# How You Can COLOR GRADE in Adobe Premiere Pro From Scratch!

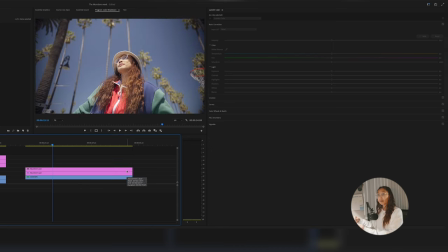4:09 That's all for my first adjustment layer. I just drag and drop the LUT that I've created into that layer. My second adjustment layer is kind of just adding more shadows and contrast into it.
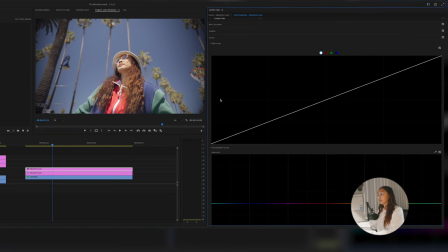4:22 So I always like playing around with the curves first before basic correction. It allows me to do a little more. So for my curves, we know that the bottom over here is your shadows, you have your midtones in the middle, and then you have your highlights at the top.
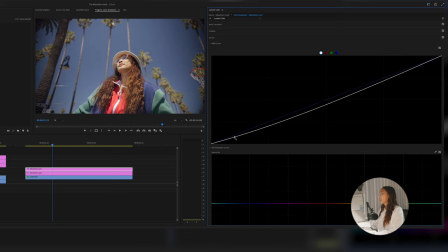4:38 So I'm always gonna wanna just crush my shadows down a little bit till I feel like it's right. You could either drag it from here, this corner right here, and you'll start to crush the shadows, and then kind of bring the midtones down and the highlights up a little bit.
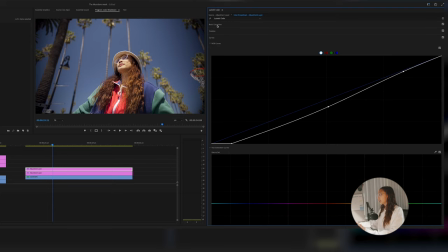4:54 And before we play with the reds and the greens and the blues, I'm gonna just keep going on with my color correction.
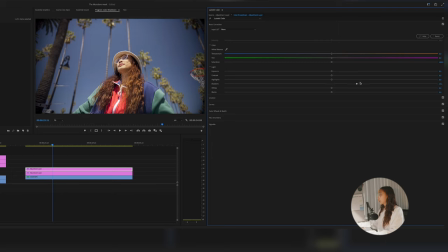5:00 Okay, and then now I'm back into basic correction and I'm gonna crush the shadows down a little bit. And this isn't exactly how I color correct. I'm not this quick. I'm more, you know, focused and tedious on when I'm coloring. But for this tutorial, I'm just gonna show you kind of my step-by-step process.
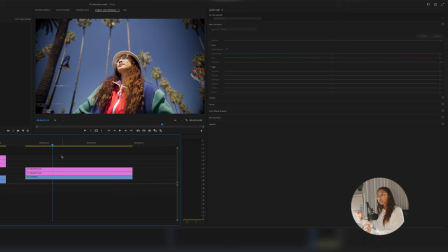5:16 So because I know I'm gonna add that pro mist filter effect on my clip, it's gonna brighten it up so much more.
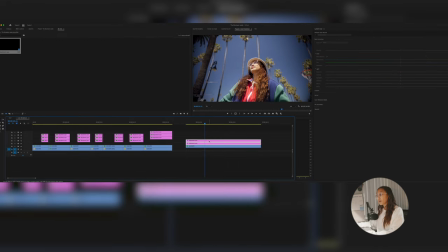5:24 That's why I'm crushing my shadows and my highlights down. To add that pro mist filter or dreamy effect, as other people would say, without a filter on your lens, we're gonna go ahead and duplicate our clip on top.
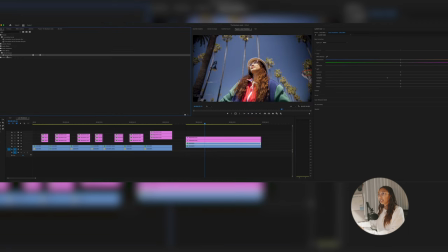5:38 And on the top layer, you wanna go into effects and add Gaussian blur. Drag and drop that onto there.
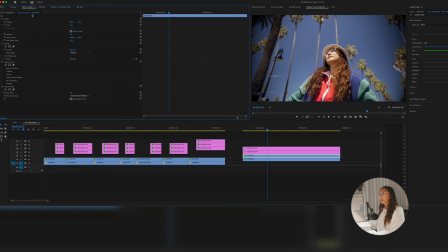5:44 Go into your effects control, and then you wanna hit your blend mode.
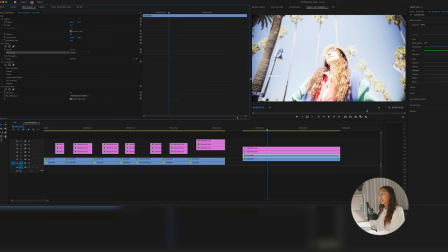5:49 You wanna change that to screen. As you can see, it brightened it up so much. So just play around with your opacity and your blurriness. So the blurriness is gonna show you how much of that glow you want, and the opacity is gonna basically be the brightness of it.
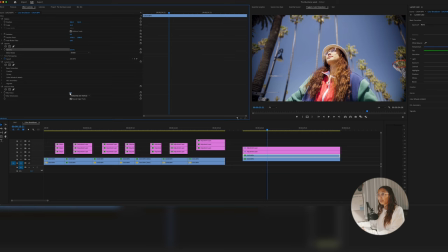6:06 So say I only did like 18% for the opacity, but for the blurriness, I cranked it all the way up to like to 150. So you can see that that is what makes that glow effect.
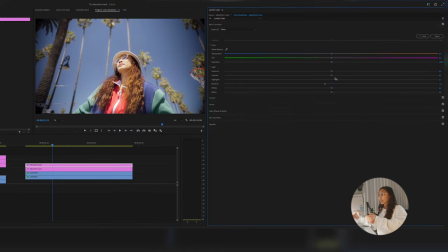6:20 Just finding that fine balance between everything, you're gonna go back eventually into each of the layers and fix it once you start color grading. As you guys could see, this does have that orange teal tone to it.
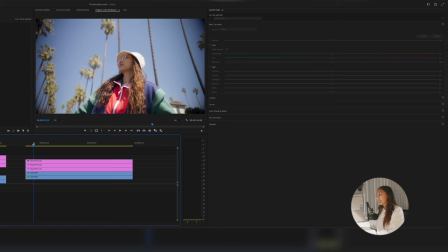6:32 So my third adjustment layer, I'm gonna start color grading it. And typically when you're color grading, you wanna stay on a hero shot.
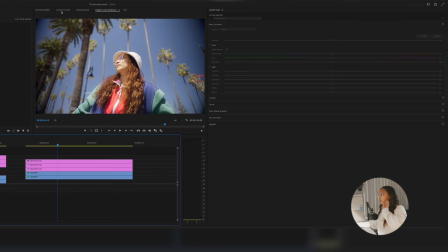6:39 So I'm gonna stay on this shot right here. There you go. So we see some greens, we see some skin tones with some sun into it, some shadows into it. So that's kind of a key tip, is to find your hero frame and color from that.
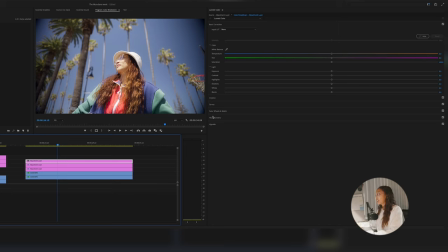6:53 My third adjustment layer, I'm gonna add some saturation and some vibrance here. We're gonna crank up the vibrancy a little bit here.
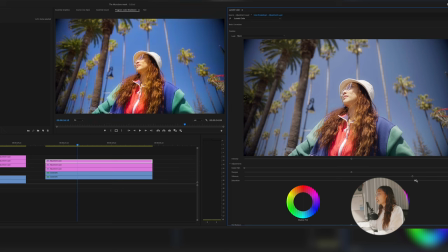6:59 All right, for the third one, and then we're gonna give some saturation to it. We're gonna crank the saturation. And as you could see, it did kill my skin tone a little bit. It's way too orange for my liking. That's not my true skin tone, so we don't want it to be that orange.
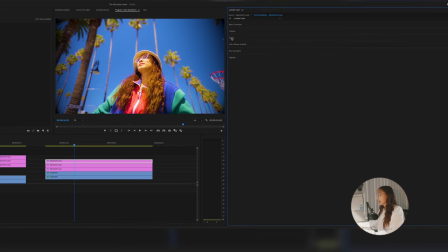7:17 But I'm gonna keep the saturation boosted up. We're gonna go down to curves, and then we're gonna go under hue versus saturation.
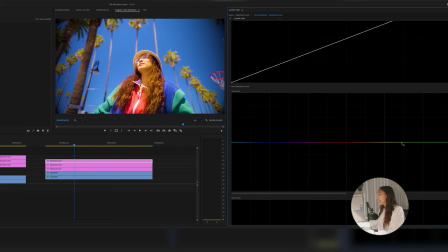7:23 I've talked about this before, for hue versus saturation, this is where you could kind of desaturate or increase certain colors in your clip. So because I don't want it too orange here, I'm gonna go ahead and create 2 points between the orange, and I'm gonna drag it down.
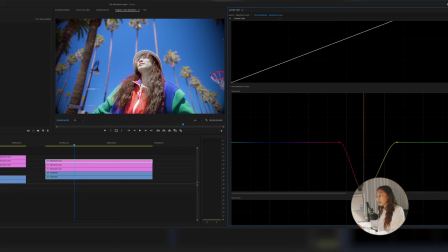7:40 I'm gonna show you that's all the way down. We don't see no more orange. Now it looks weird, right? So we're gonna find that good middle point where it looks like sort of true to my skin tone. That's before and after, very slight adjustments, as you can see, makes the biggest difference.
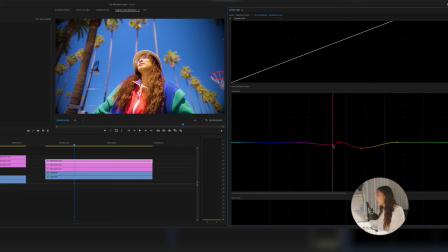7:57 I'm also gonna tone down the red just a tiny bit because my lips are a little too red for my liking. While I'm here, I'm gonna go ahead and increase the skies in the background. So we'll go this frame here.
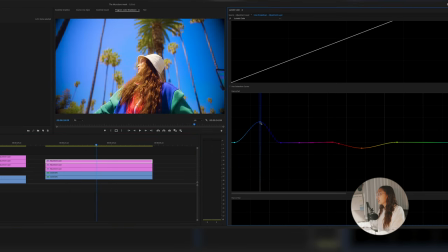8:09 We're just gonna go ahead and increase the blues.